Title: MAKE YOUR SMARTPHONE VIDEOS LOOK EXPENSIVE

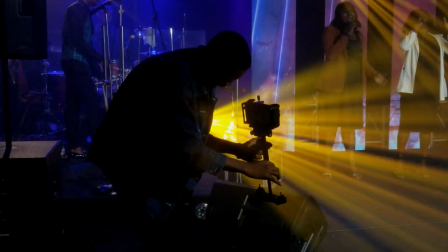(0:00)
For the past 6 years, I've been filming and directing music videos,
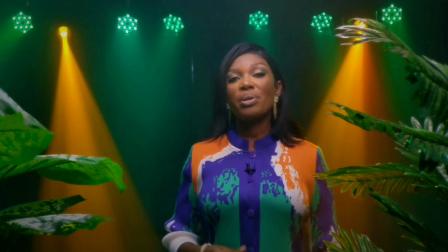(0:04)
documentaries, short films, coconut videos using my smartphone. Yeah, what's up guys, welcome back to the channel. I'm Hiben Akidumade. I'm a filmmaker based in Nigeria. In this video, I'll be giving you tips on how to make your smartphone videos look more cinematic. Without further ado, let's dive in.
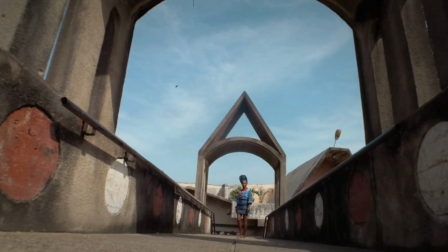(0:28)
So the first tip is to use natural light. Alright, using natural light is one of the first things that I learned as a filmmaker.
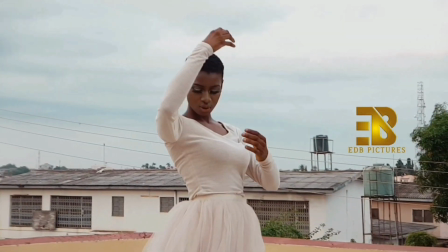(0:35)
So shoot when the sun is at the lowest and don't overlook overcast day.
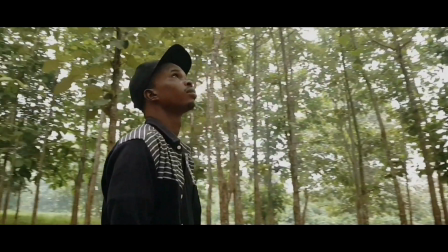(0:40)
It's a gift to us filmmakers. So the cloud acts like a massive softbox over your subject.
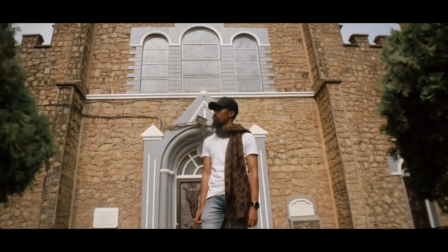(0:47)
So shoot during golden hour and shoot very early in the morning. So remember,
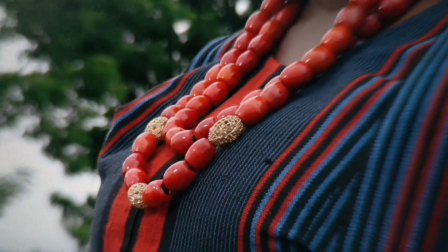(0:52)
the goal is to make your videos look like it's been shot on an high-end cinema cameras,
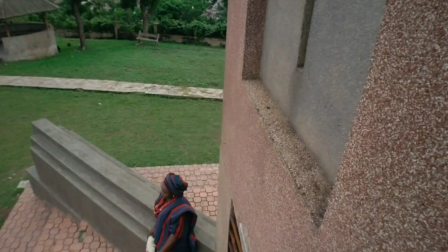(0:56)
and your lighting is the only thing that will make the difference. So pay attention to the lighting,
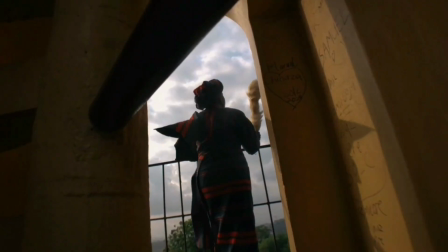(1:02)
be intentional about it. So the second tip is to stabilize your shot. Your client doesn't want shaky videos, alright?
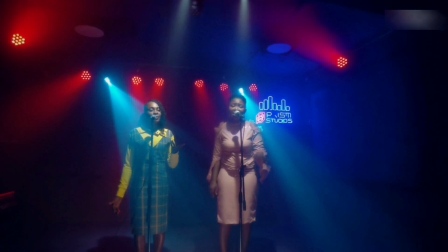(1:13)
Steady shots are very important in your videos because they are associated with higher production values.
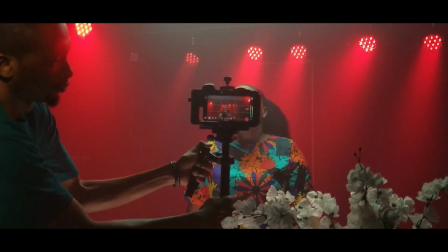(1:19)
So you don't want to distract your audience, you don't want to distract them from the story you're trying to tell them.
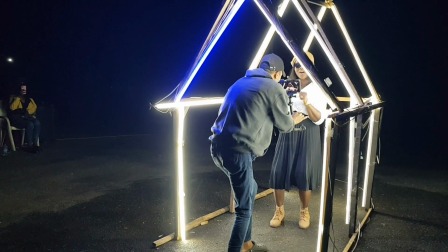(1:24)
So shaky or unstable shots can distract your audience and diminish the overall quality of your film, which you don't want that, alright?
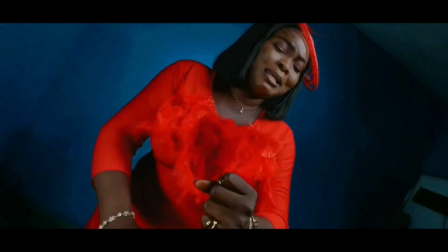(1:31)
So find a way to stabilize the shot. Use Steadicam, use gimbal, use tripod, use monopod.
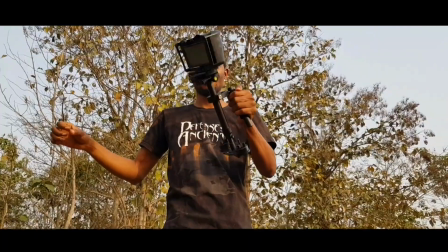(1:39)
If you would like me to make videos on how I stabilize my shots in post, I would gladly do.
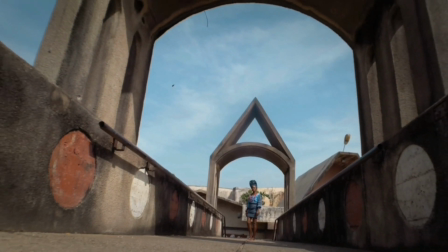(1:44)
So let me know in the comment section. Alright, moving to the next one. Alright, the third tip is to adjust your frame rate. The regular speed that people talk about all over the internet is 24 frames per second. In my own case, I love to break the rules, alright? I don't shoot in 24 frames per second, alright?
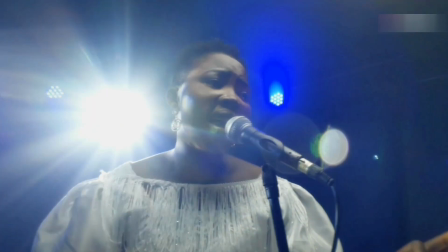(2:05)
So I shoot in 30 frames per second because I noticed that 24 frames per second on smartphone looks choppy.
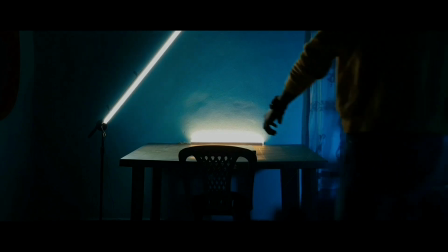(2:13)
Probably my own case, I don't know. But that's what I noticed. So I shoot in 30 frames per second.
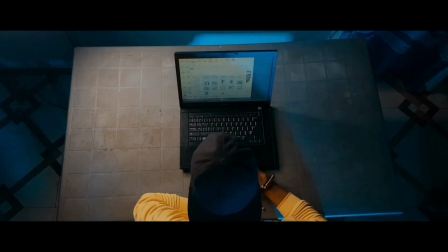(2:18)
I export my videos in 30 frames per second and I'm fine with it. So you can shoot in higher frame rate if you want to slow it down in post.
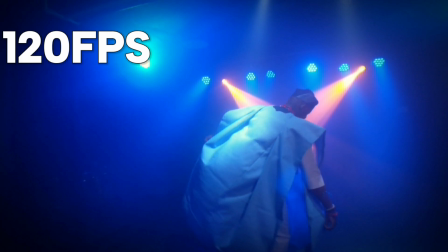(2:26)
For instance, you can shoot in 60 frames per second, 120 frames per second, and so on. So the next tip is to use manual settings, because smartphones these days, most of them come with pro mode, which is the ability to manually set your camera before you hit the record.
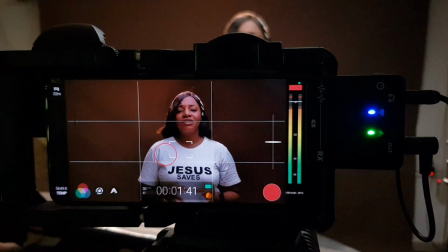(2:45)
In my own case, I use Filmmaking Pro on my Pixel 3 XL, which has been so amazing so far. If your phone doesn't come with a pro mode, you can get a third-party app. You can use Pro Camera app, Moment app. If you're an iPhone user, you can get Blackmagic app.
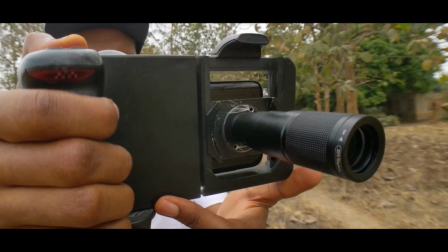(3:01)
If you're not shooting in manual mode, it means that all your settings, your shutter speed, your ISO, your white balance, everything will be in auto mode. So they will be changing based on the condition they find themselves, which is not cinematic. So you have to get a third-party app in order to lock your white balance, your exposure, and your ISO and the likes. Next tip is to add depth in your footages. So there's something we call 3D in filmmaking.
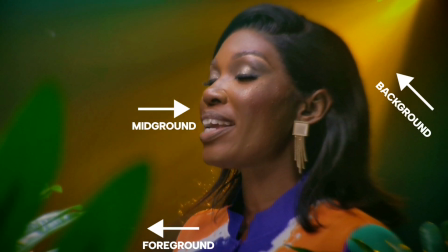(3:31)
There's the foreground, the midground, and the background. Most of them use foreground. Put something in your foreground, then probably your subject in the midground, then you have a background.
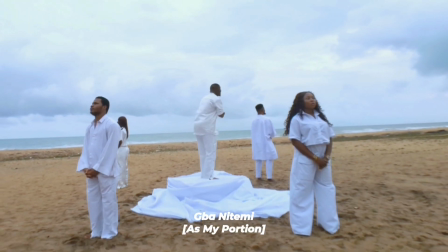(3:40)
Alright, so that will make your footages look three-dimensional. Creating depth in your shot is basically using the foreground, the midground, and the background. Alright guys, we've come to the end of the video. Like and subscribe if you haven't yet, and I'll see you in the next one. Bless up.